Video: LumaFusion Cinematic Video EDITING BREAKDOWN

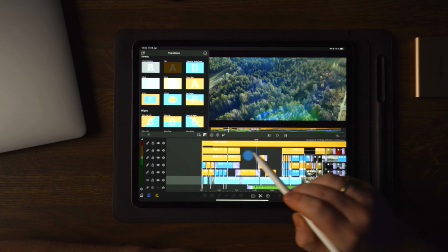635s
Now let's move over to the part right here, because this is basic editing.
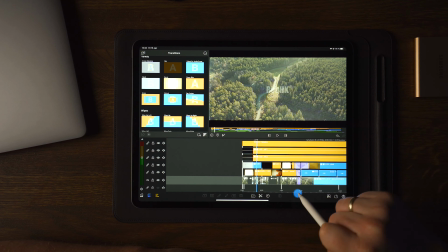642s
This is just raw cuts, as we can see here, matching that to the music with some overlays.
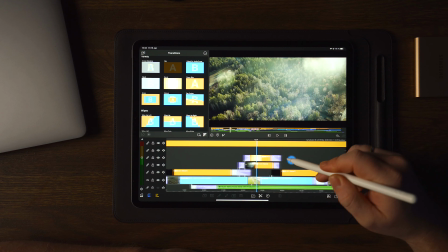648s
And we also have the flash here, and we have some text with some glitch effect to it.
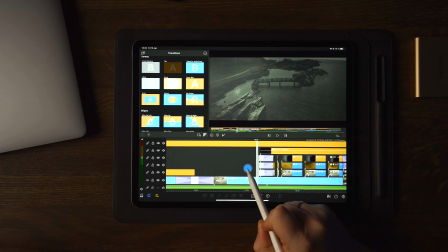654s
And moving over to the part right here, it starts to get interesting, because here we start to see the thunder effect coming in here.
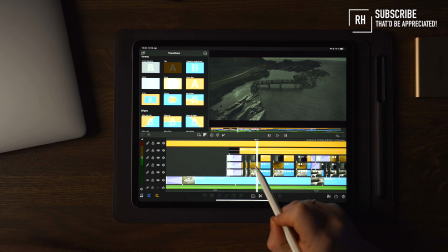661s
And the way I created this is again with the overlays.
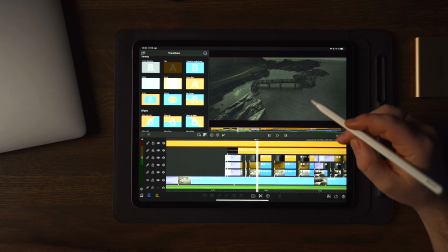665s
We have the TV effect, and we also have some particles and the flour or salt,
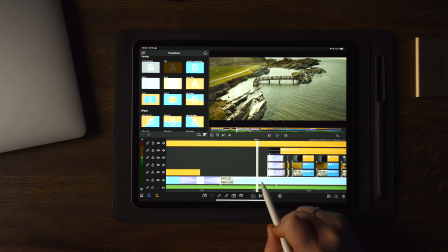672s
which appears to be, you know, rainstorm coming or rain coming blowing into the screen. And what I did here was to simply have the first clip, which you see here. I duplicated this clip and placed it above, so I had two of the same clip.
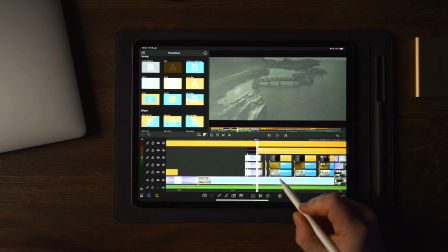690s
And then I simply made some cuts to it and removed some parts in between,
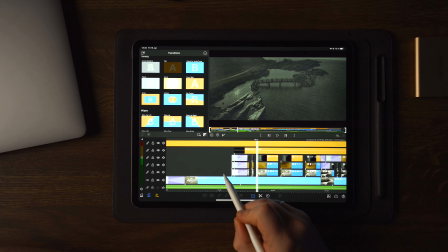695s
as you can see here on all the layers which are here.
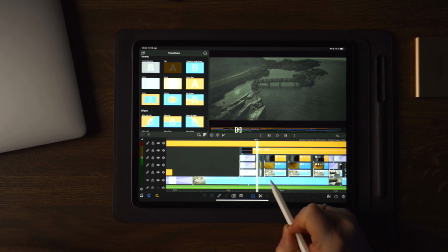699s
I just made some different cuts here, so 2 frames or 1 frame, and I removed the one in the middle there and in the middle there.
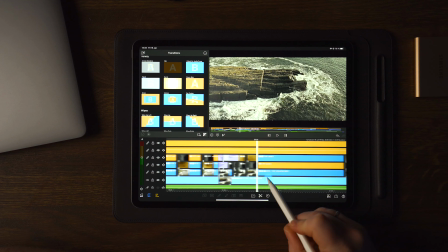707s
Then I had a longer clip, and I removed a part, and here I also removed a part, and that's what I did to the entire sequence where I made the thunder.
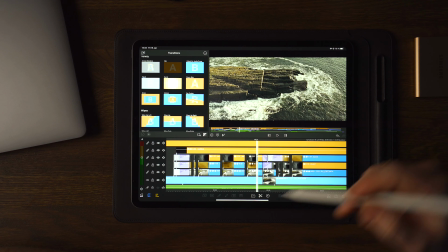718s
And the thunder, once you do this, the thunderstorm kind of look you know, makes itself.
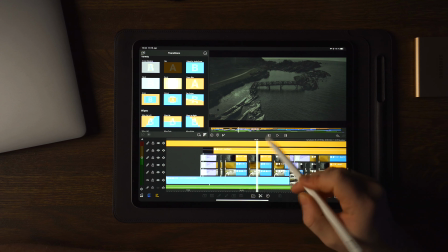726s
So I made these 2 layers of the same video, added the 2 overlays here, and then most of the things were done.
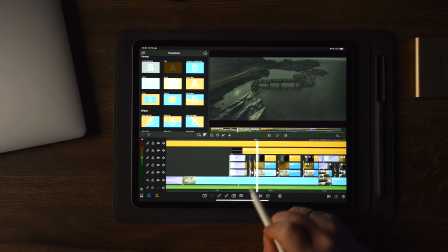734s
But for these clips which I made cuts to, I went into edit,
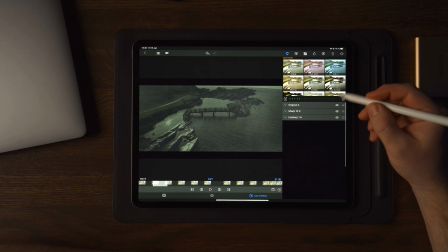739s
and I also added the color correction here, or color adjustment.
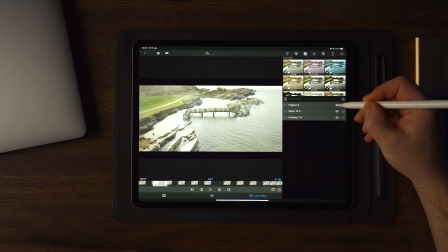744s
So if we disable that, you can see we have the raw color of the drone.
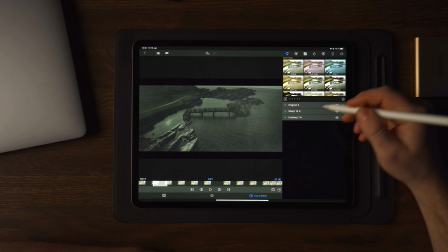750s
Once I enable this, you can see how dark it is. So I basically just changed the levels here and pulled them more towards the shadow side to make it darker.
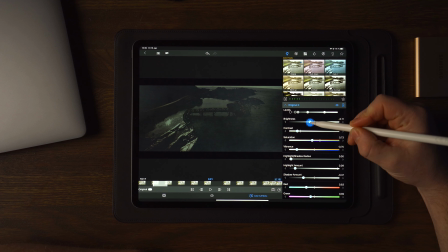760s
You could also play with the brightness here to make it even darker if you want to do that.
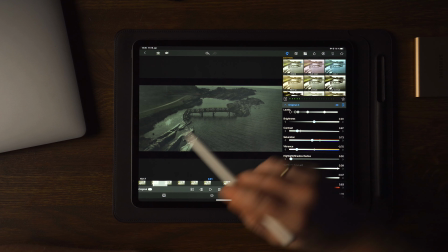765s
But since this was actually filmed when there was a lot of sun,
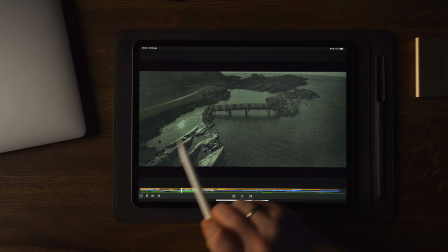770s
if we can just go out here and double tap on the previous screen, you can see here on the screen that we have the sun reflecting in the water. So I tried to make this and to sell this effect as good as possible,
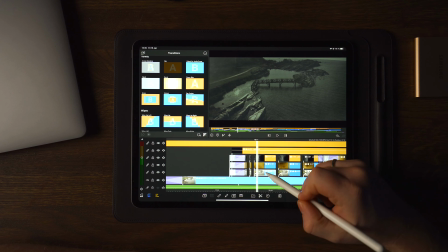783s
and I really had to go down on the brightness here.
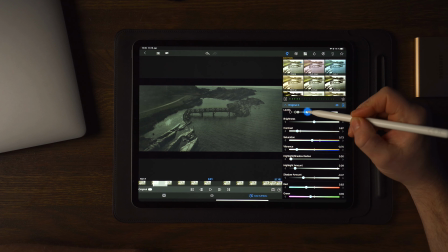788s
And if I go way too down, you kind of get some artifacts and some really weird colors in the extremely bright areas here.
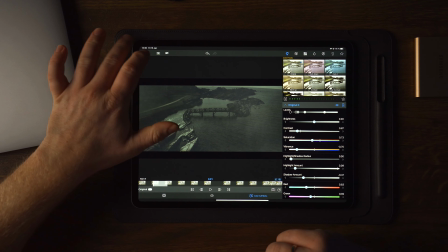799s
So I ended up with something like this, but filming this when it was not sunny would probably have been a little bit better.
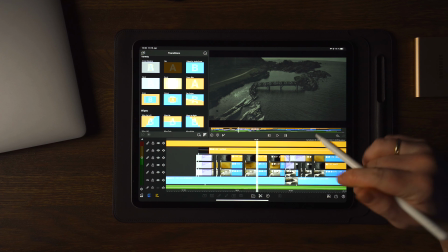808s
But that's basically how I created the thunder effect here in LumaFusion, and it's really not that hard.
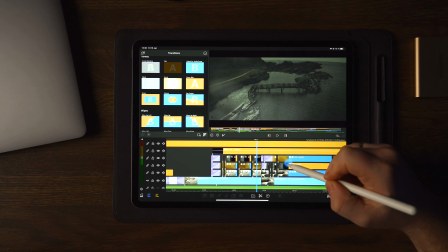816s
It's pretty simple. So my recommendation to make something like this, and I really would love to see you test it out,
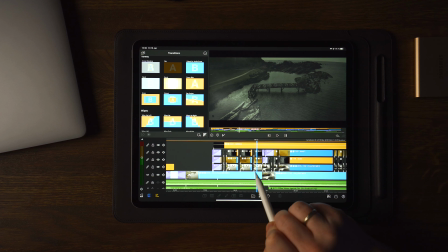824s
is to have the 2 clips, and then you make the cuts like I explained right here.
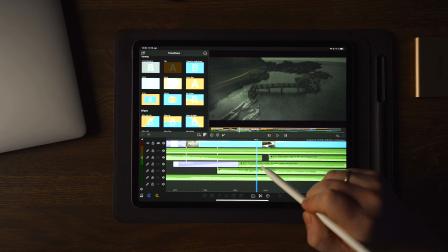829s
Just take a new layer and then just make cuts in between. But once you duplicated the first layer, so you have 2 of them,
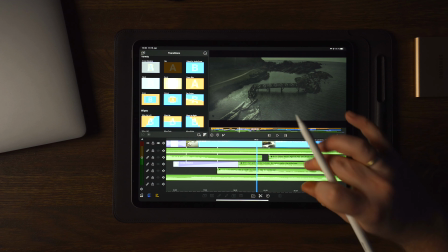838s
make sure to add the sound effects and the sound design, so you know where to cut for the thunder.
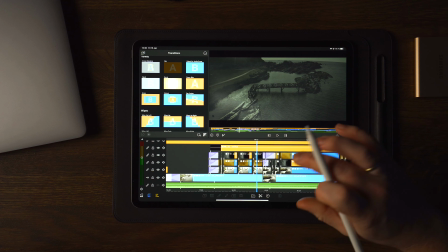845s
Because if the thunder and the lightning is not matching, it's not gonna look that great at all.
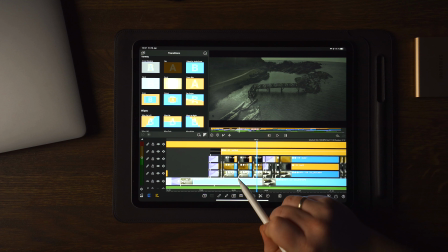851s
So make sure to apply your video, then duplicate, and then add the sound design with the different thunder sound effects, and then you can start to cut the second layer and the overlays which you see here.
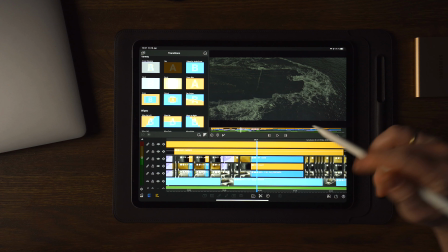866s
And again, I want to remind you that these overlays are completely free. Find the password in this video, go to the link in the description below and type in the password and you can download these overlays.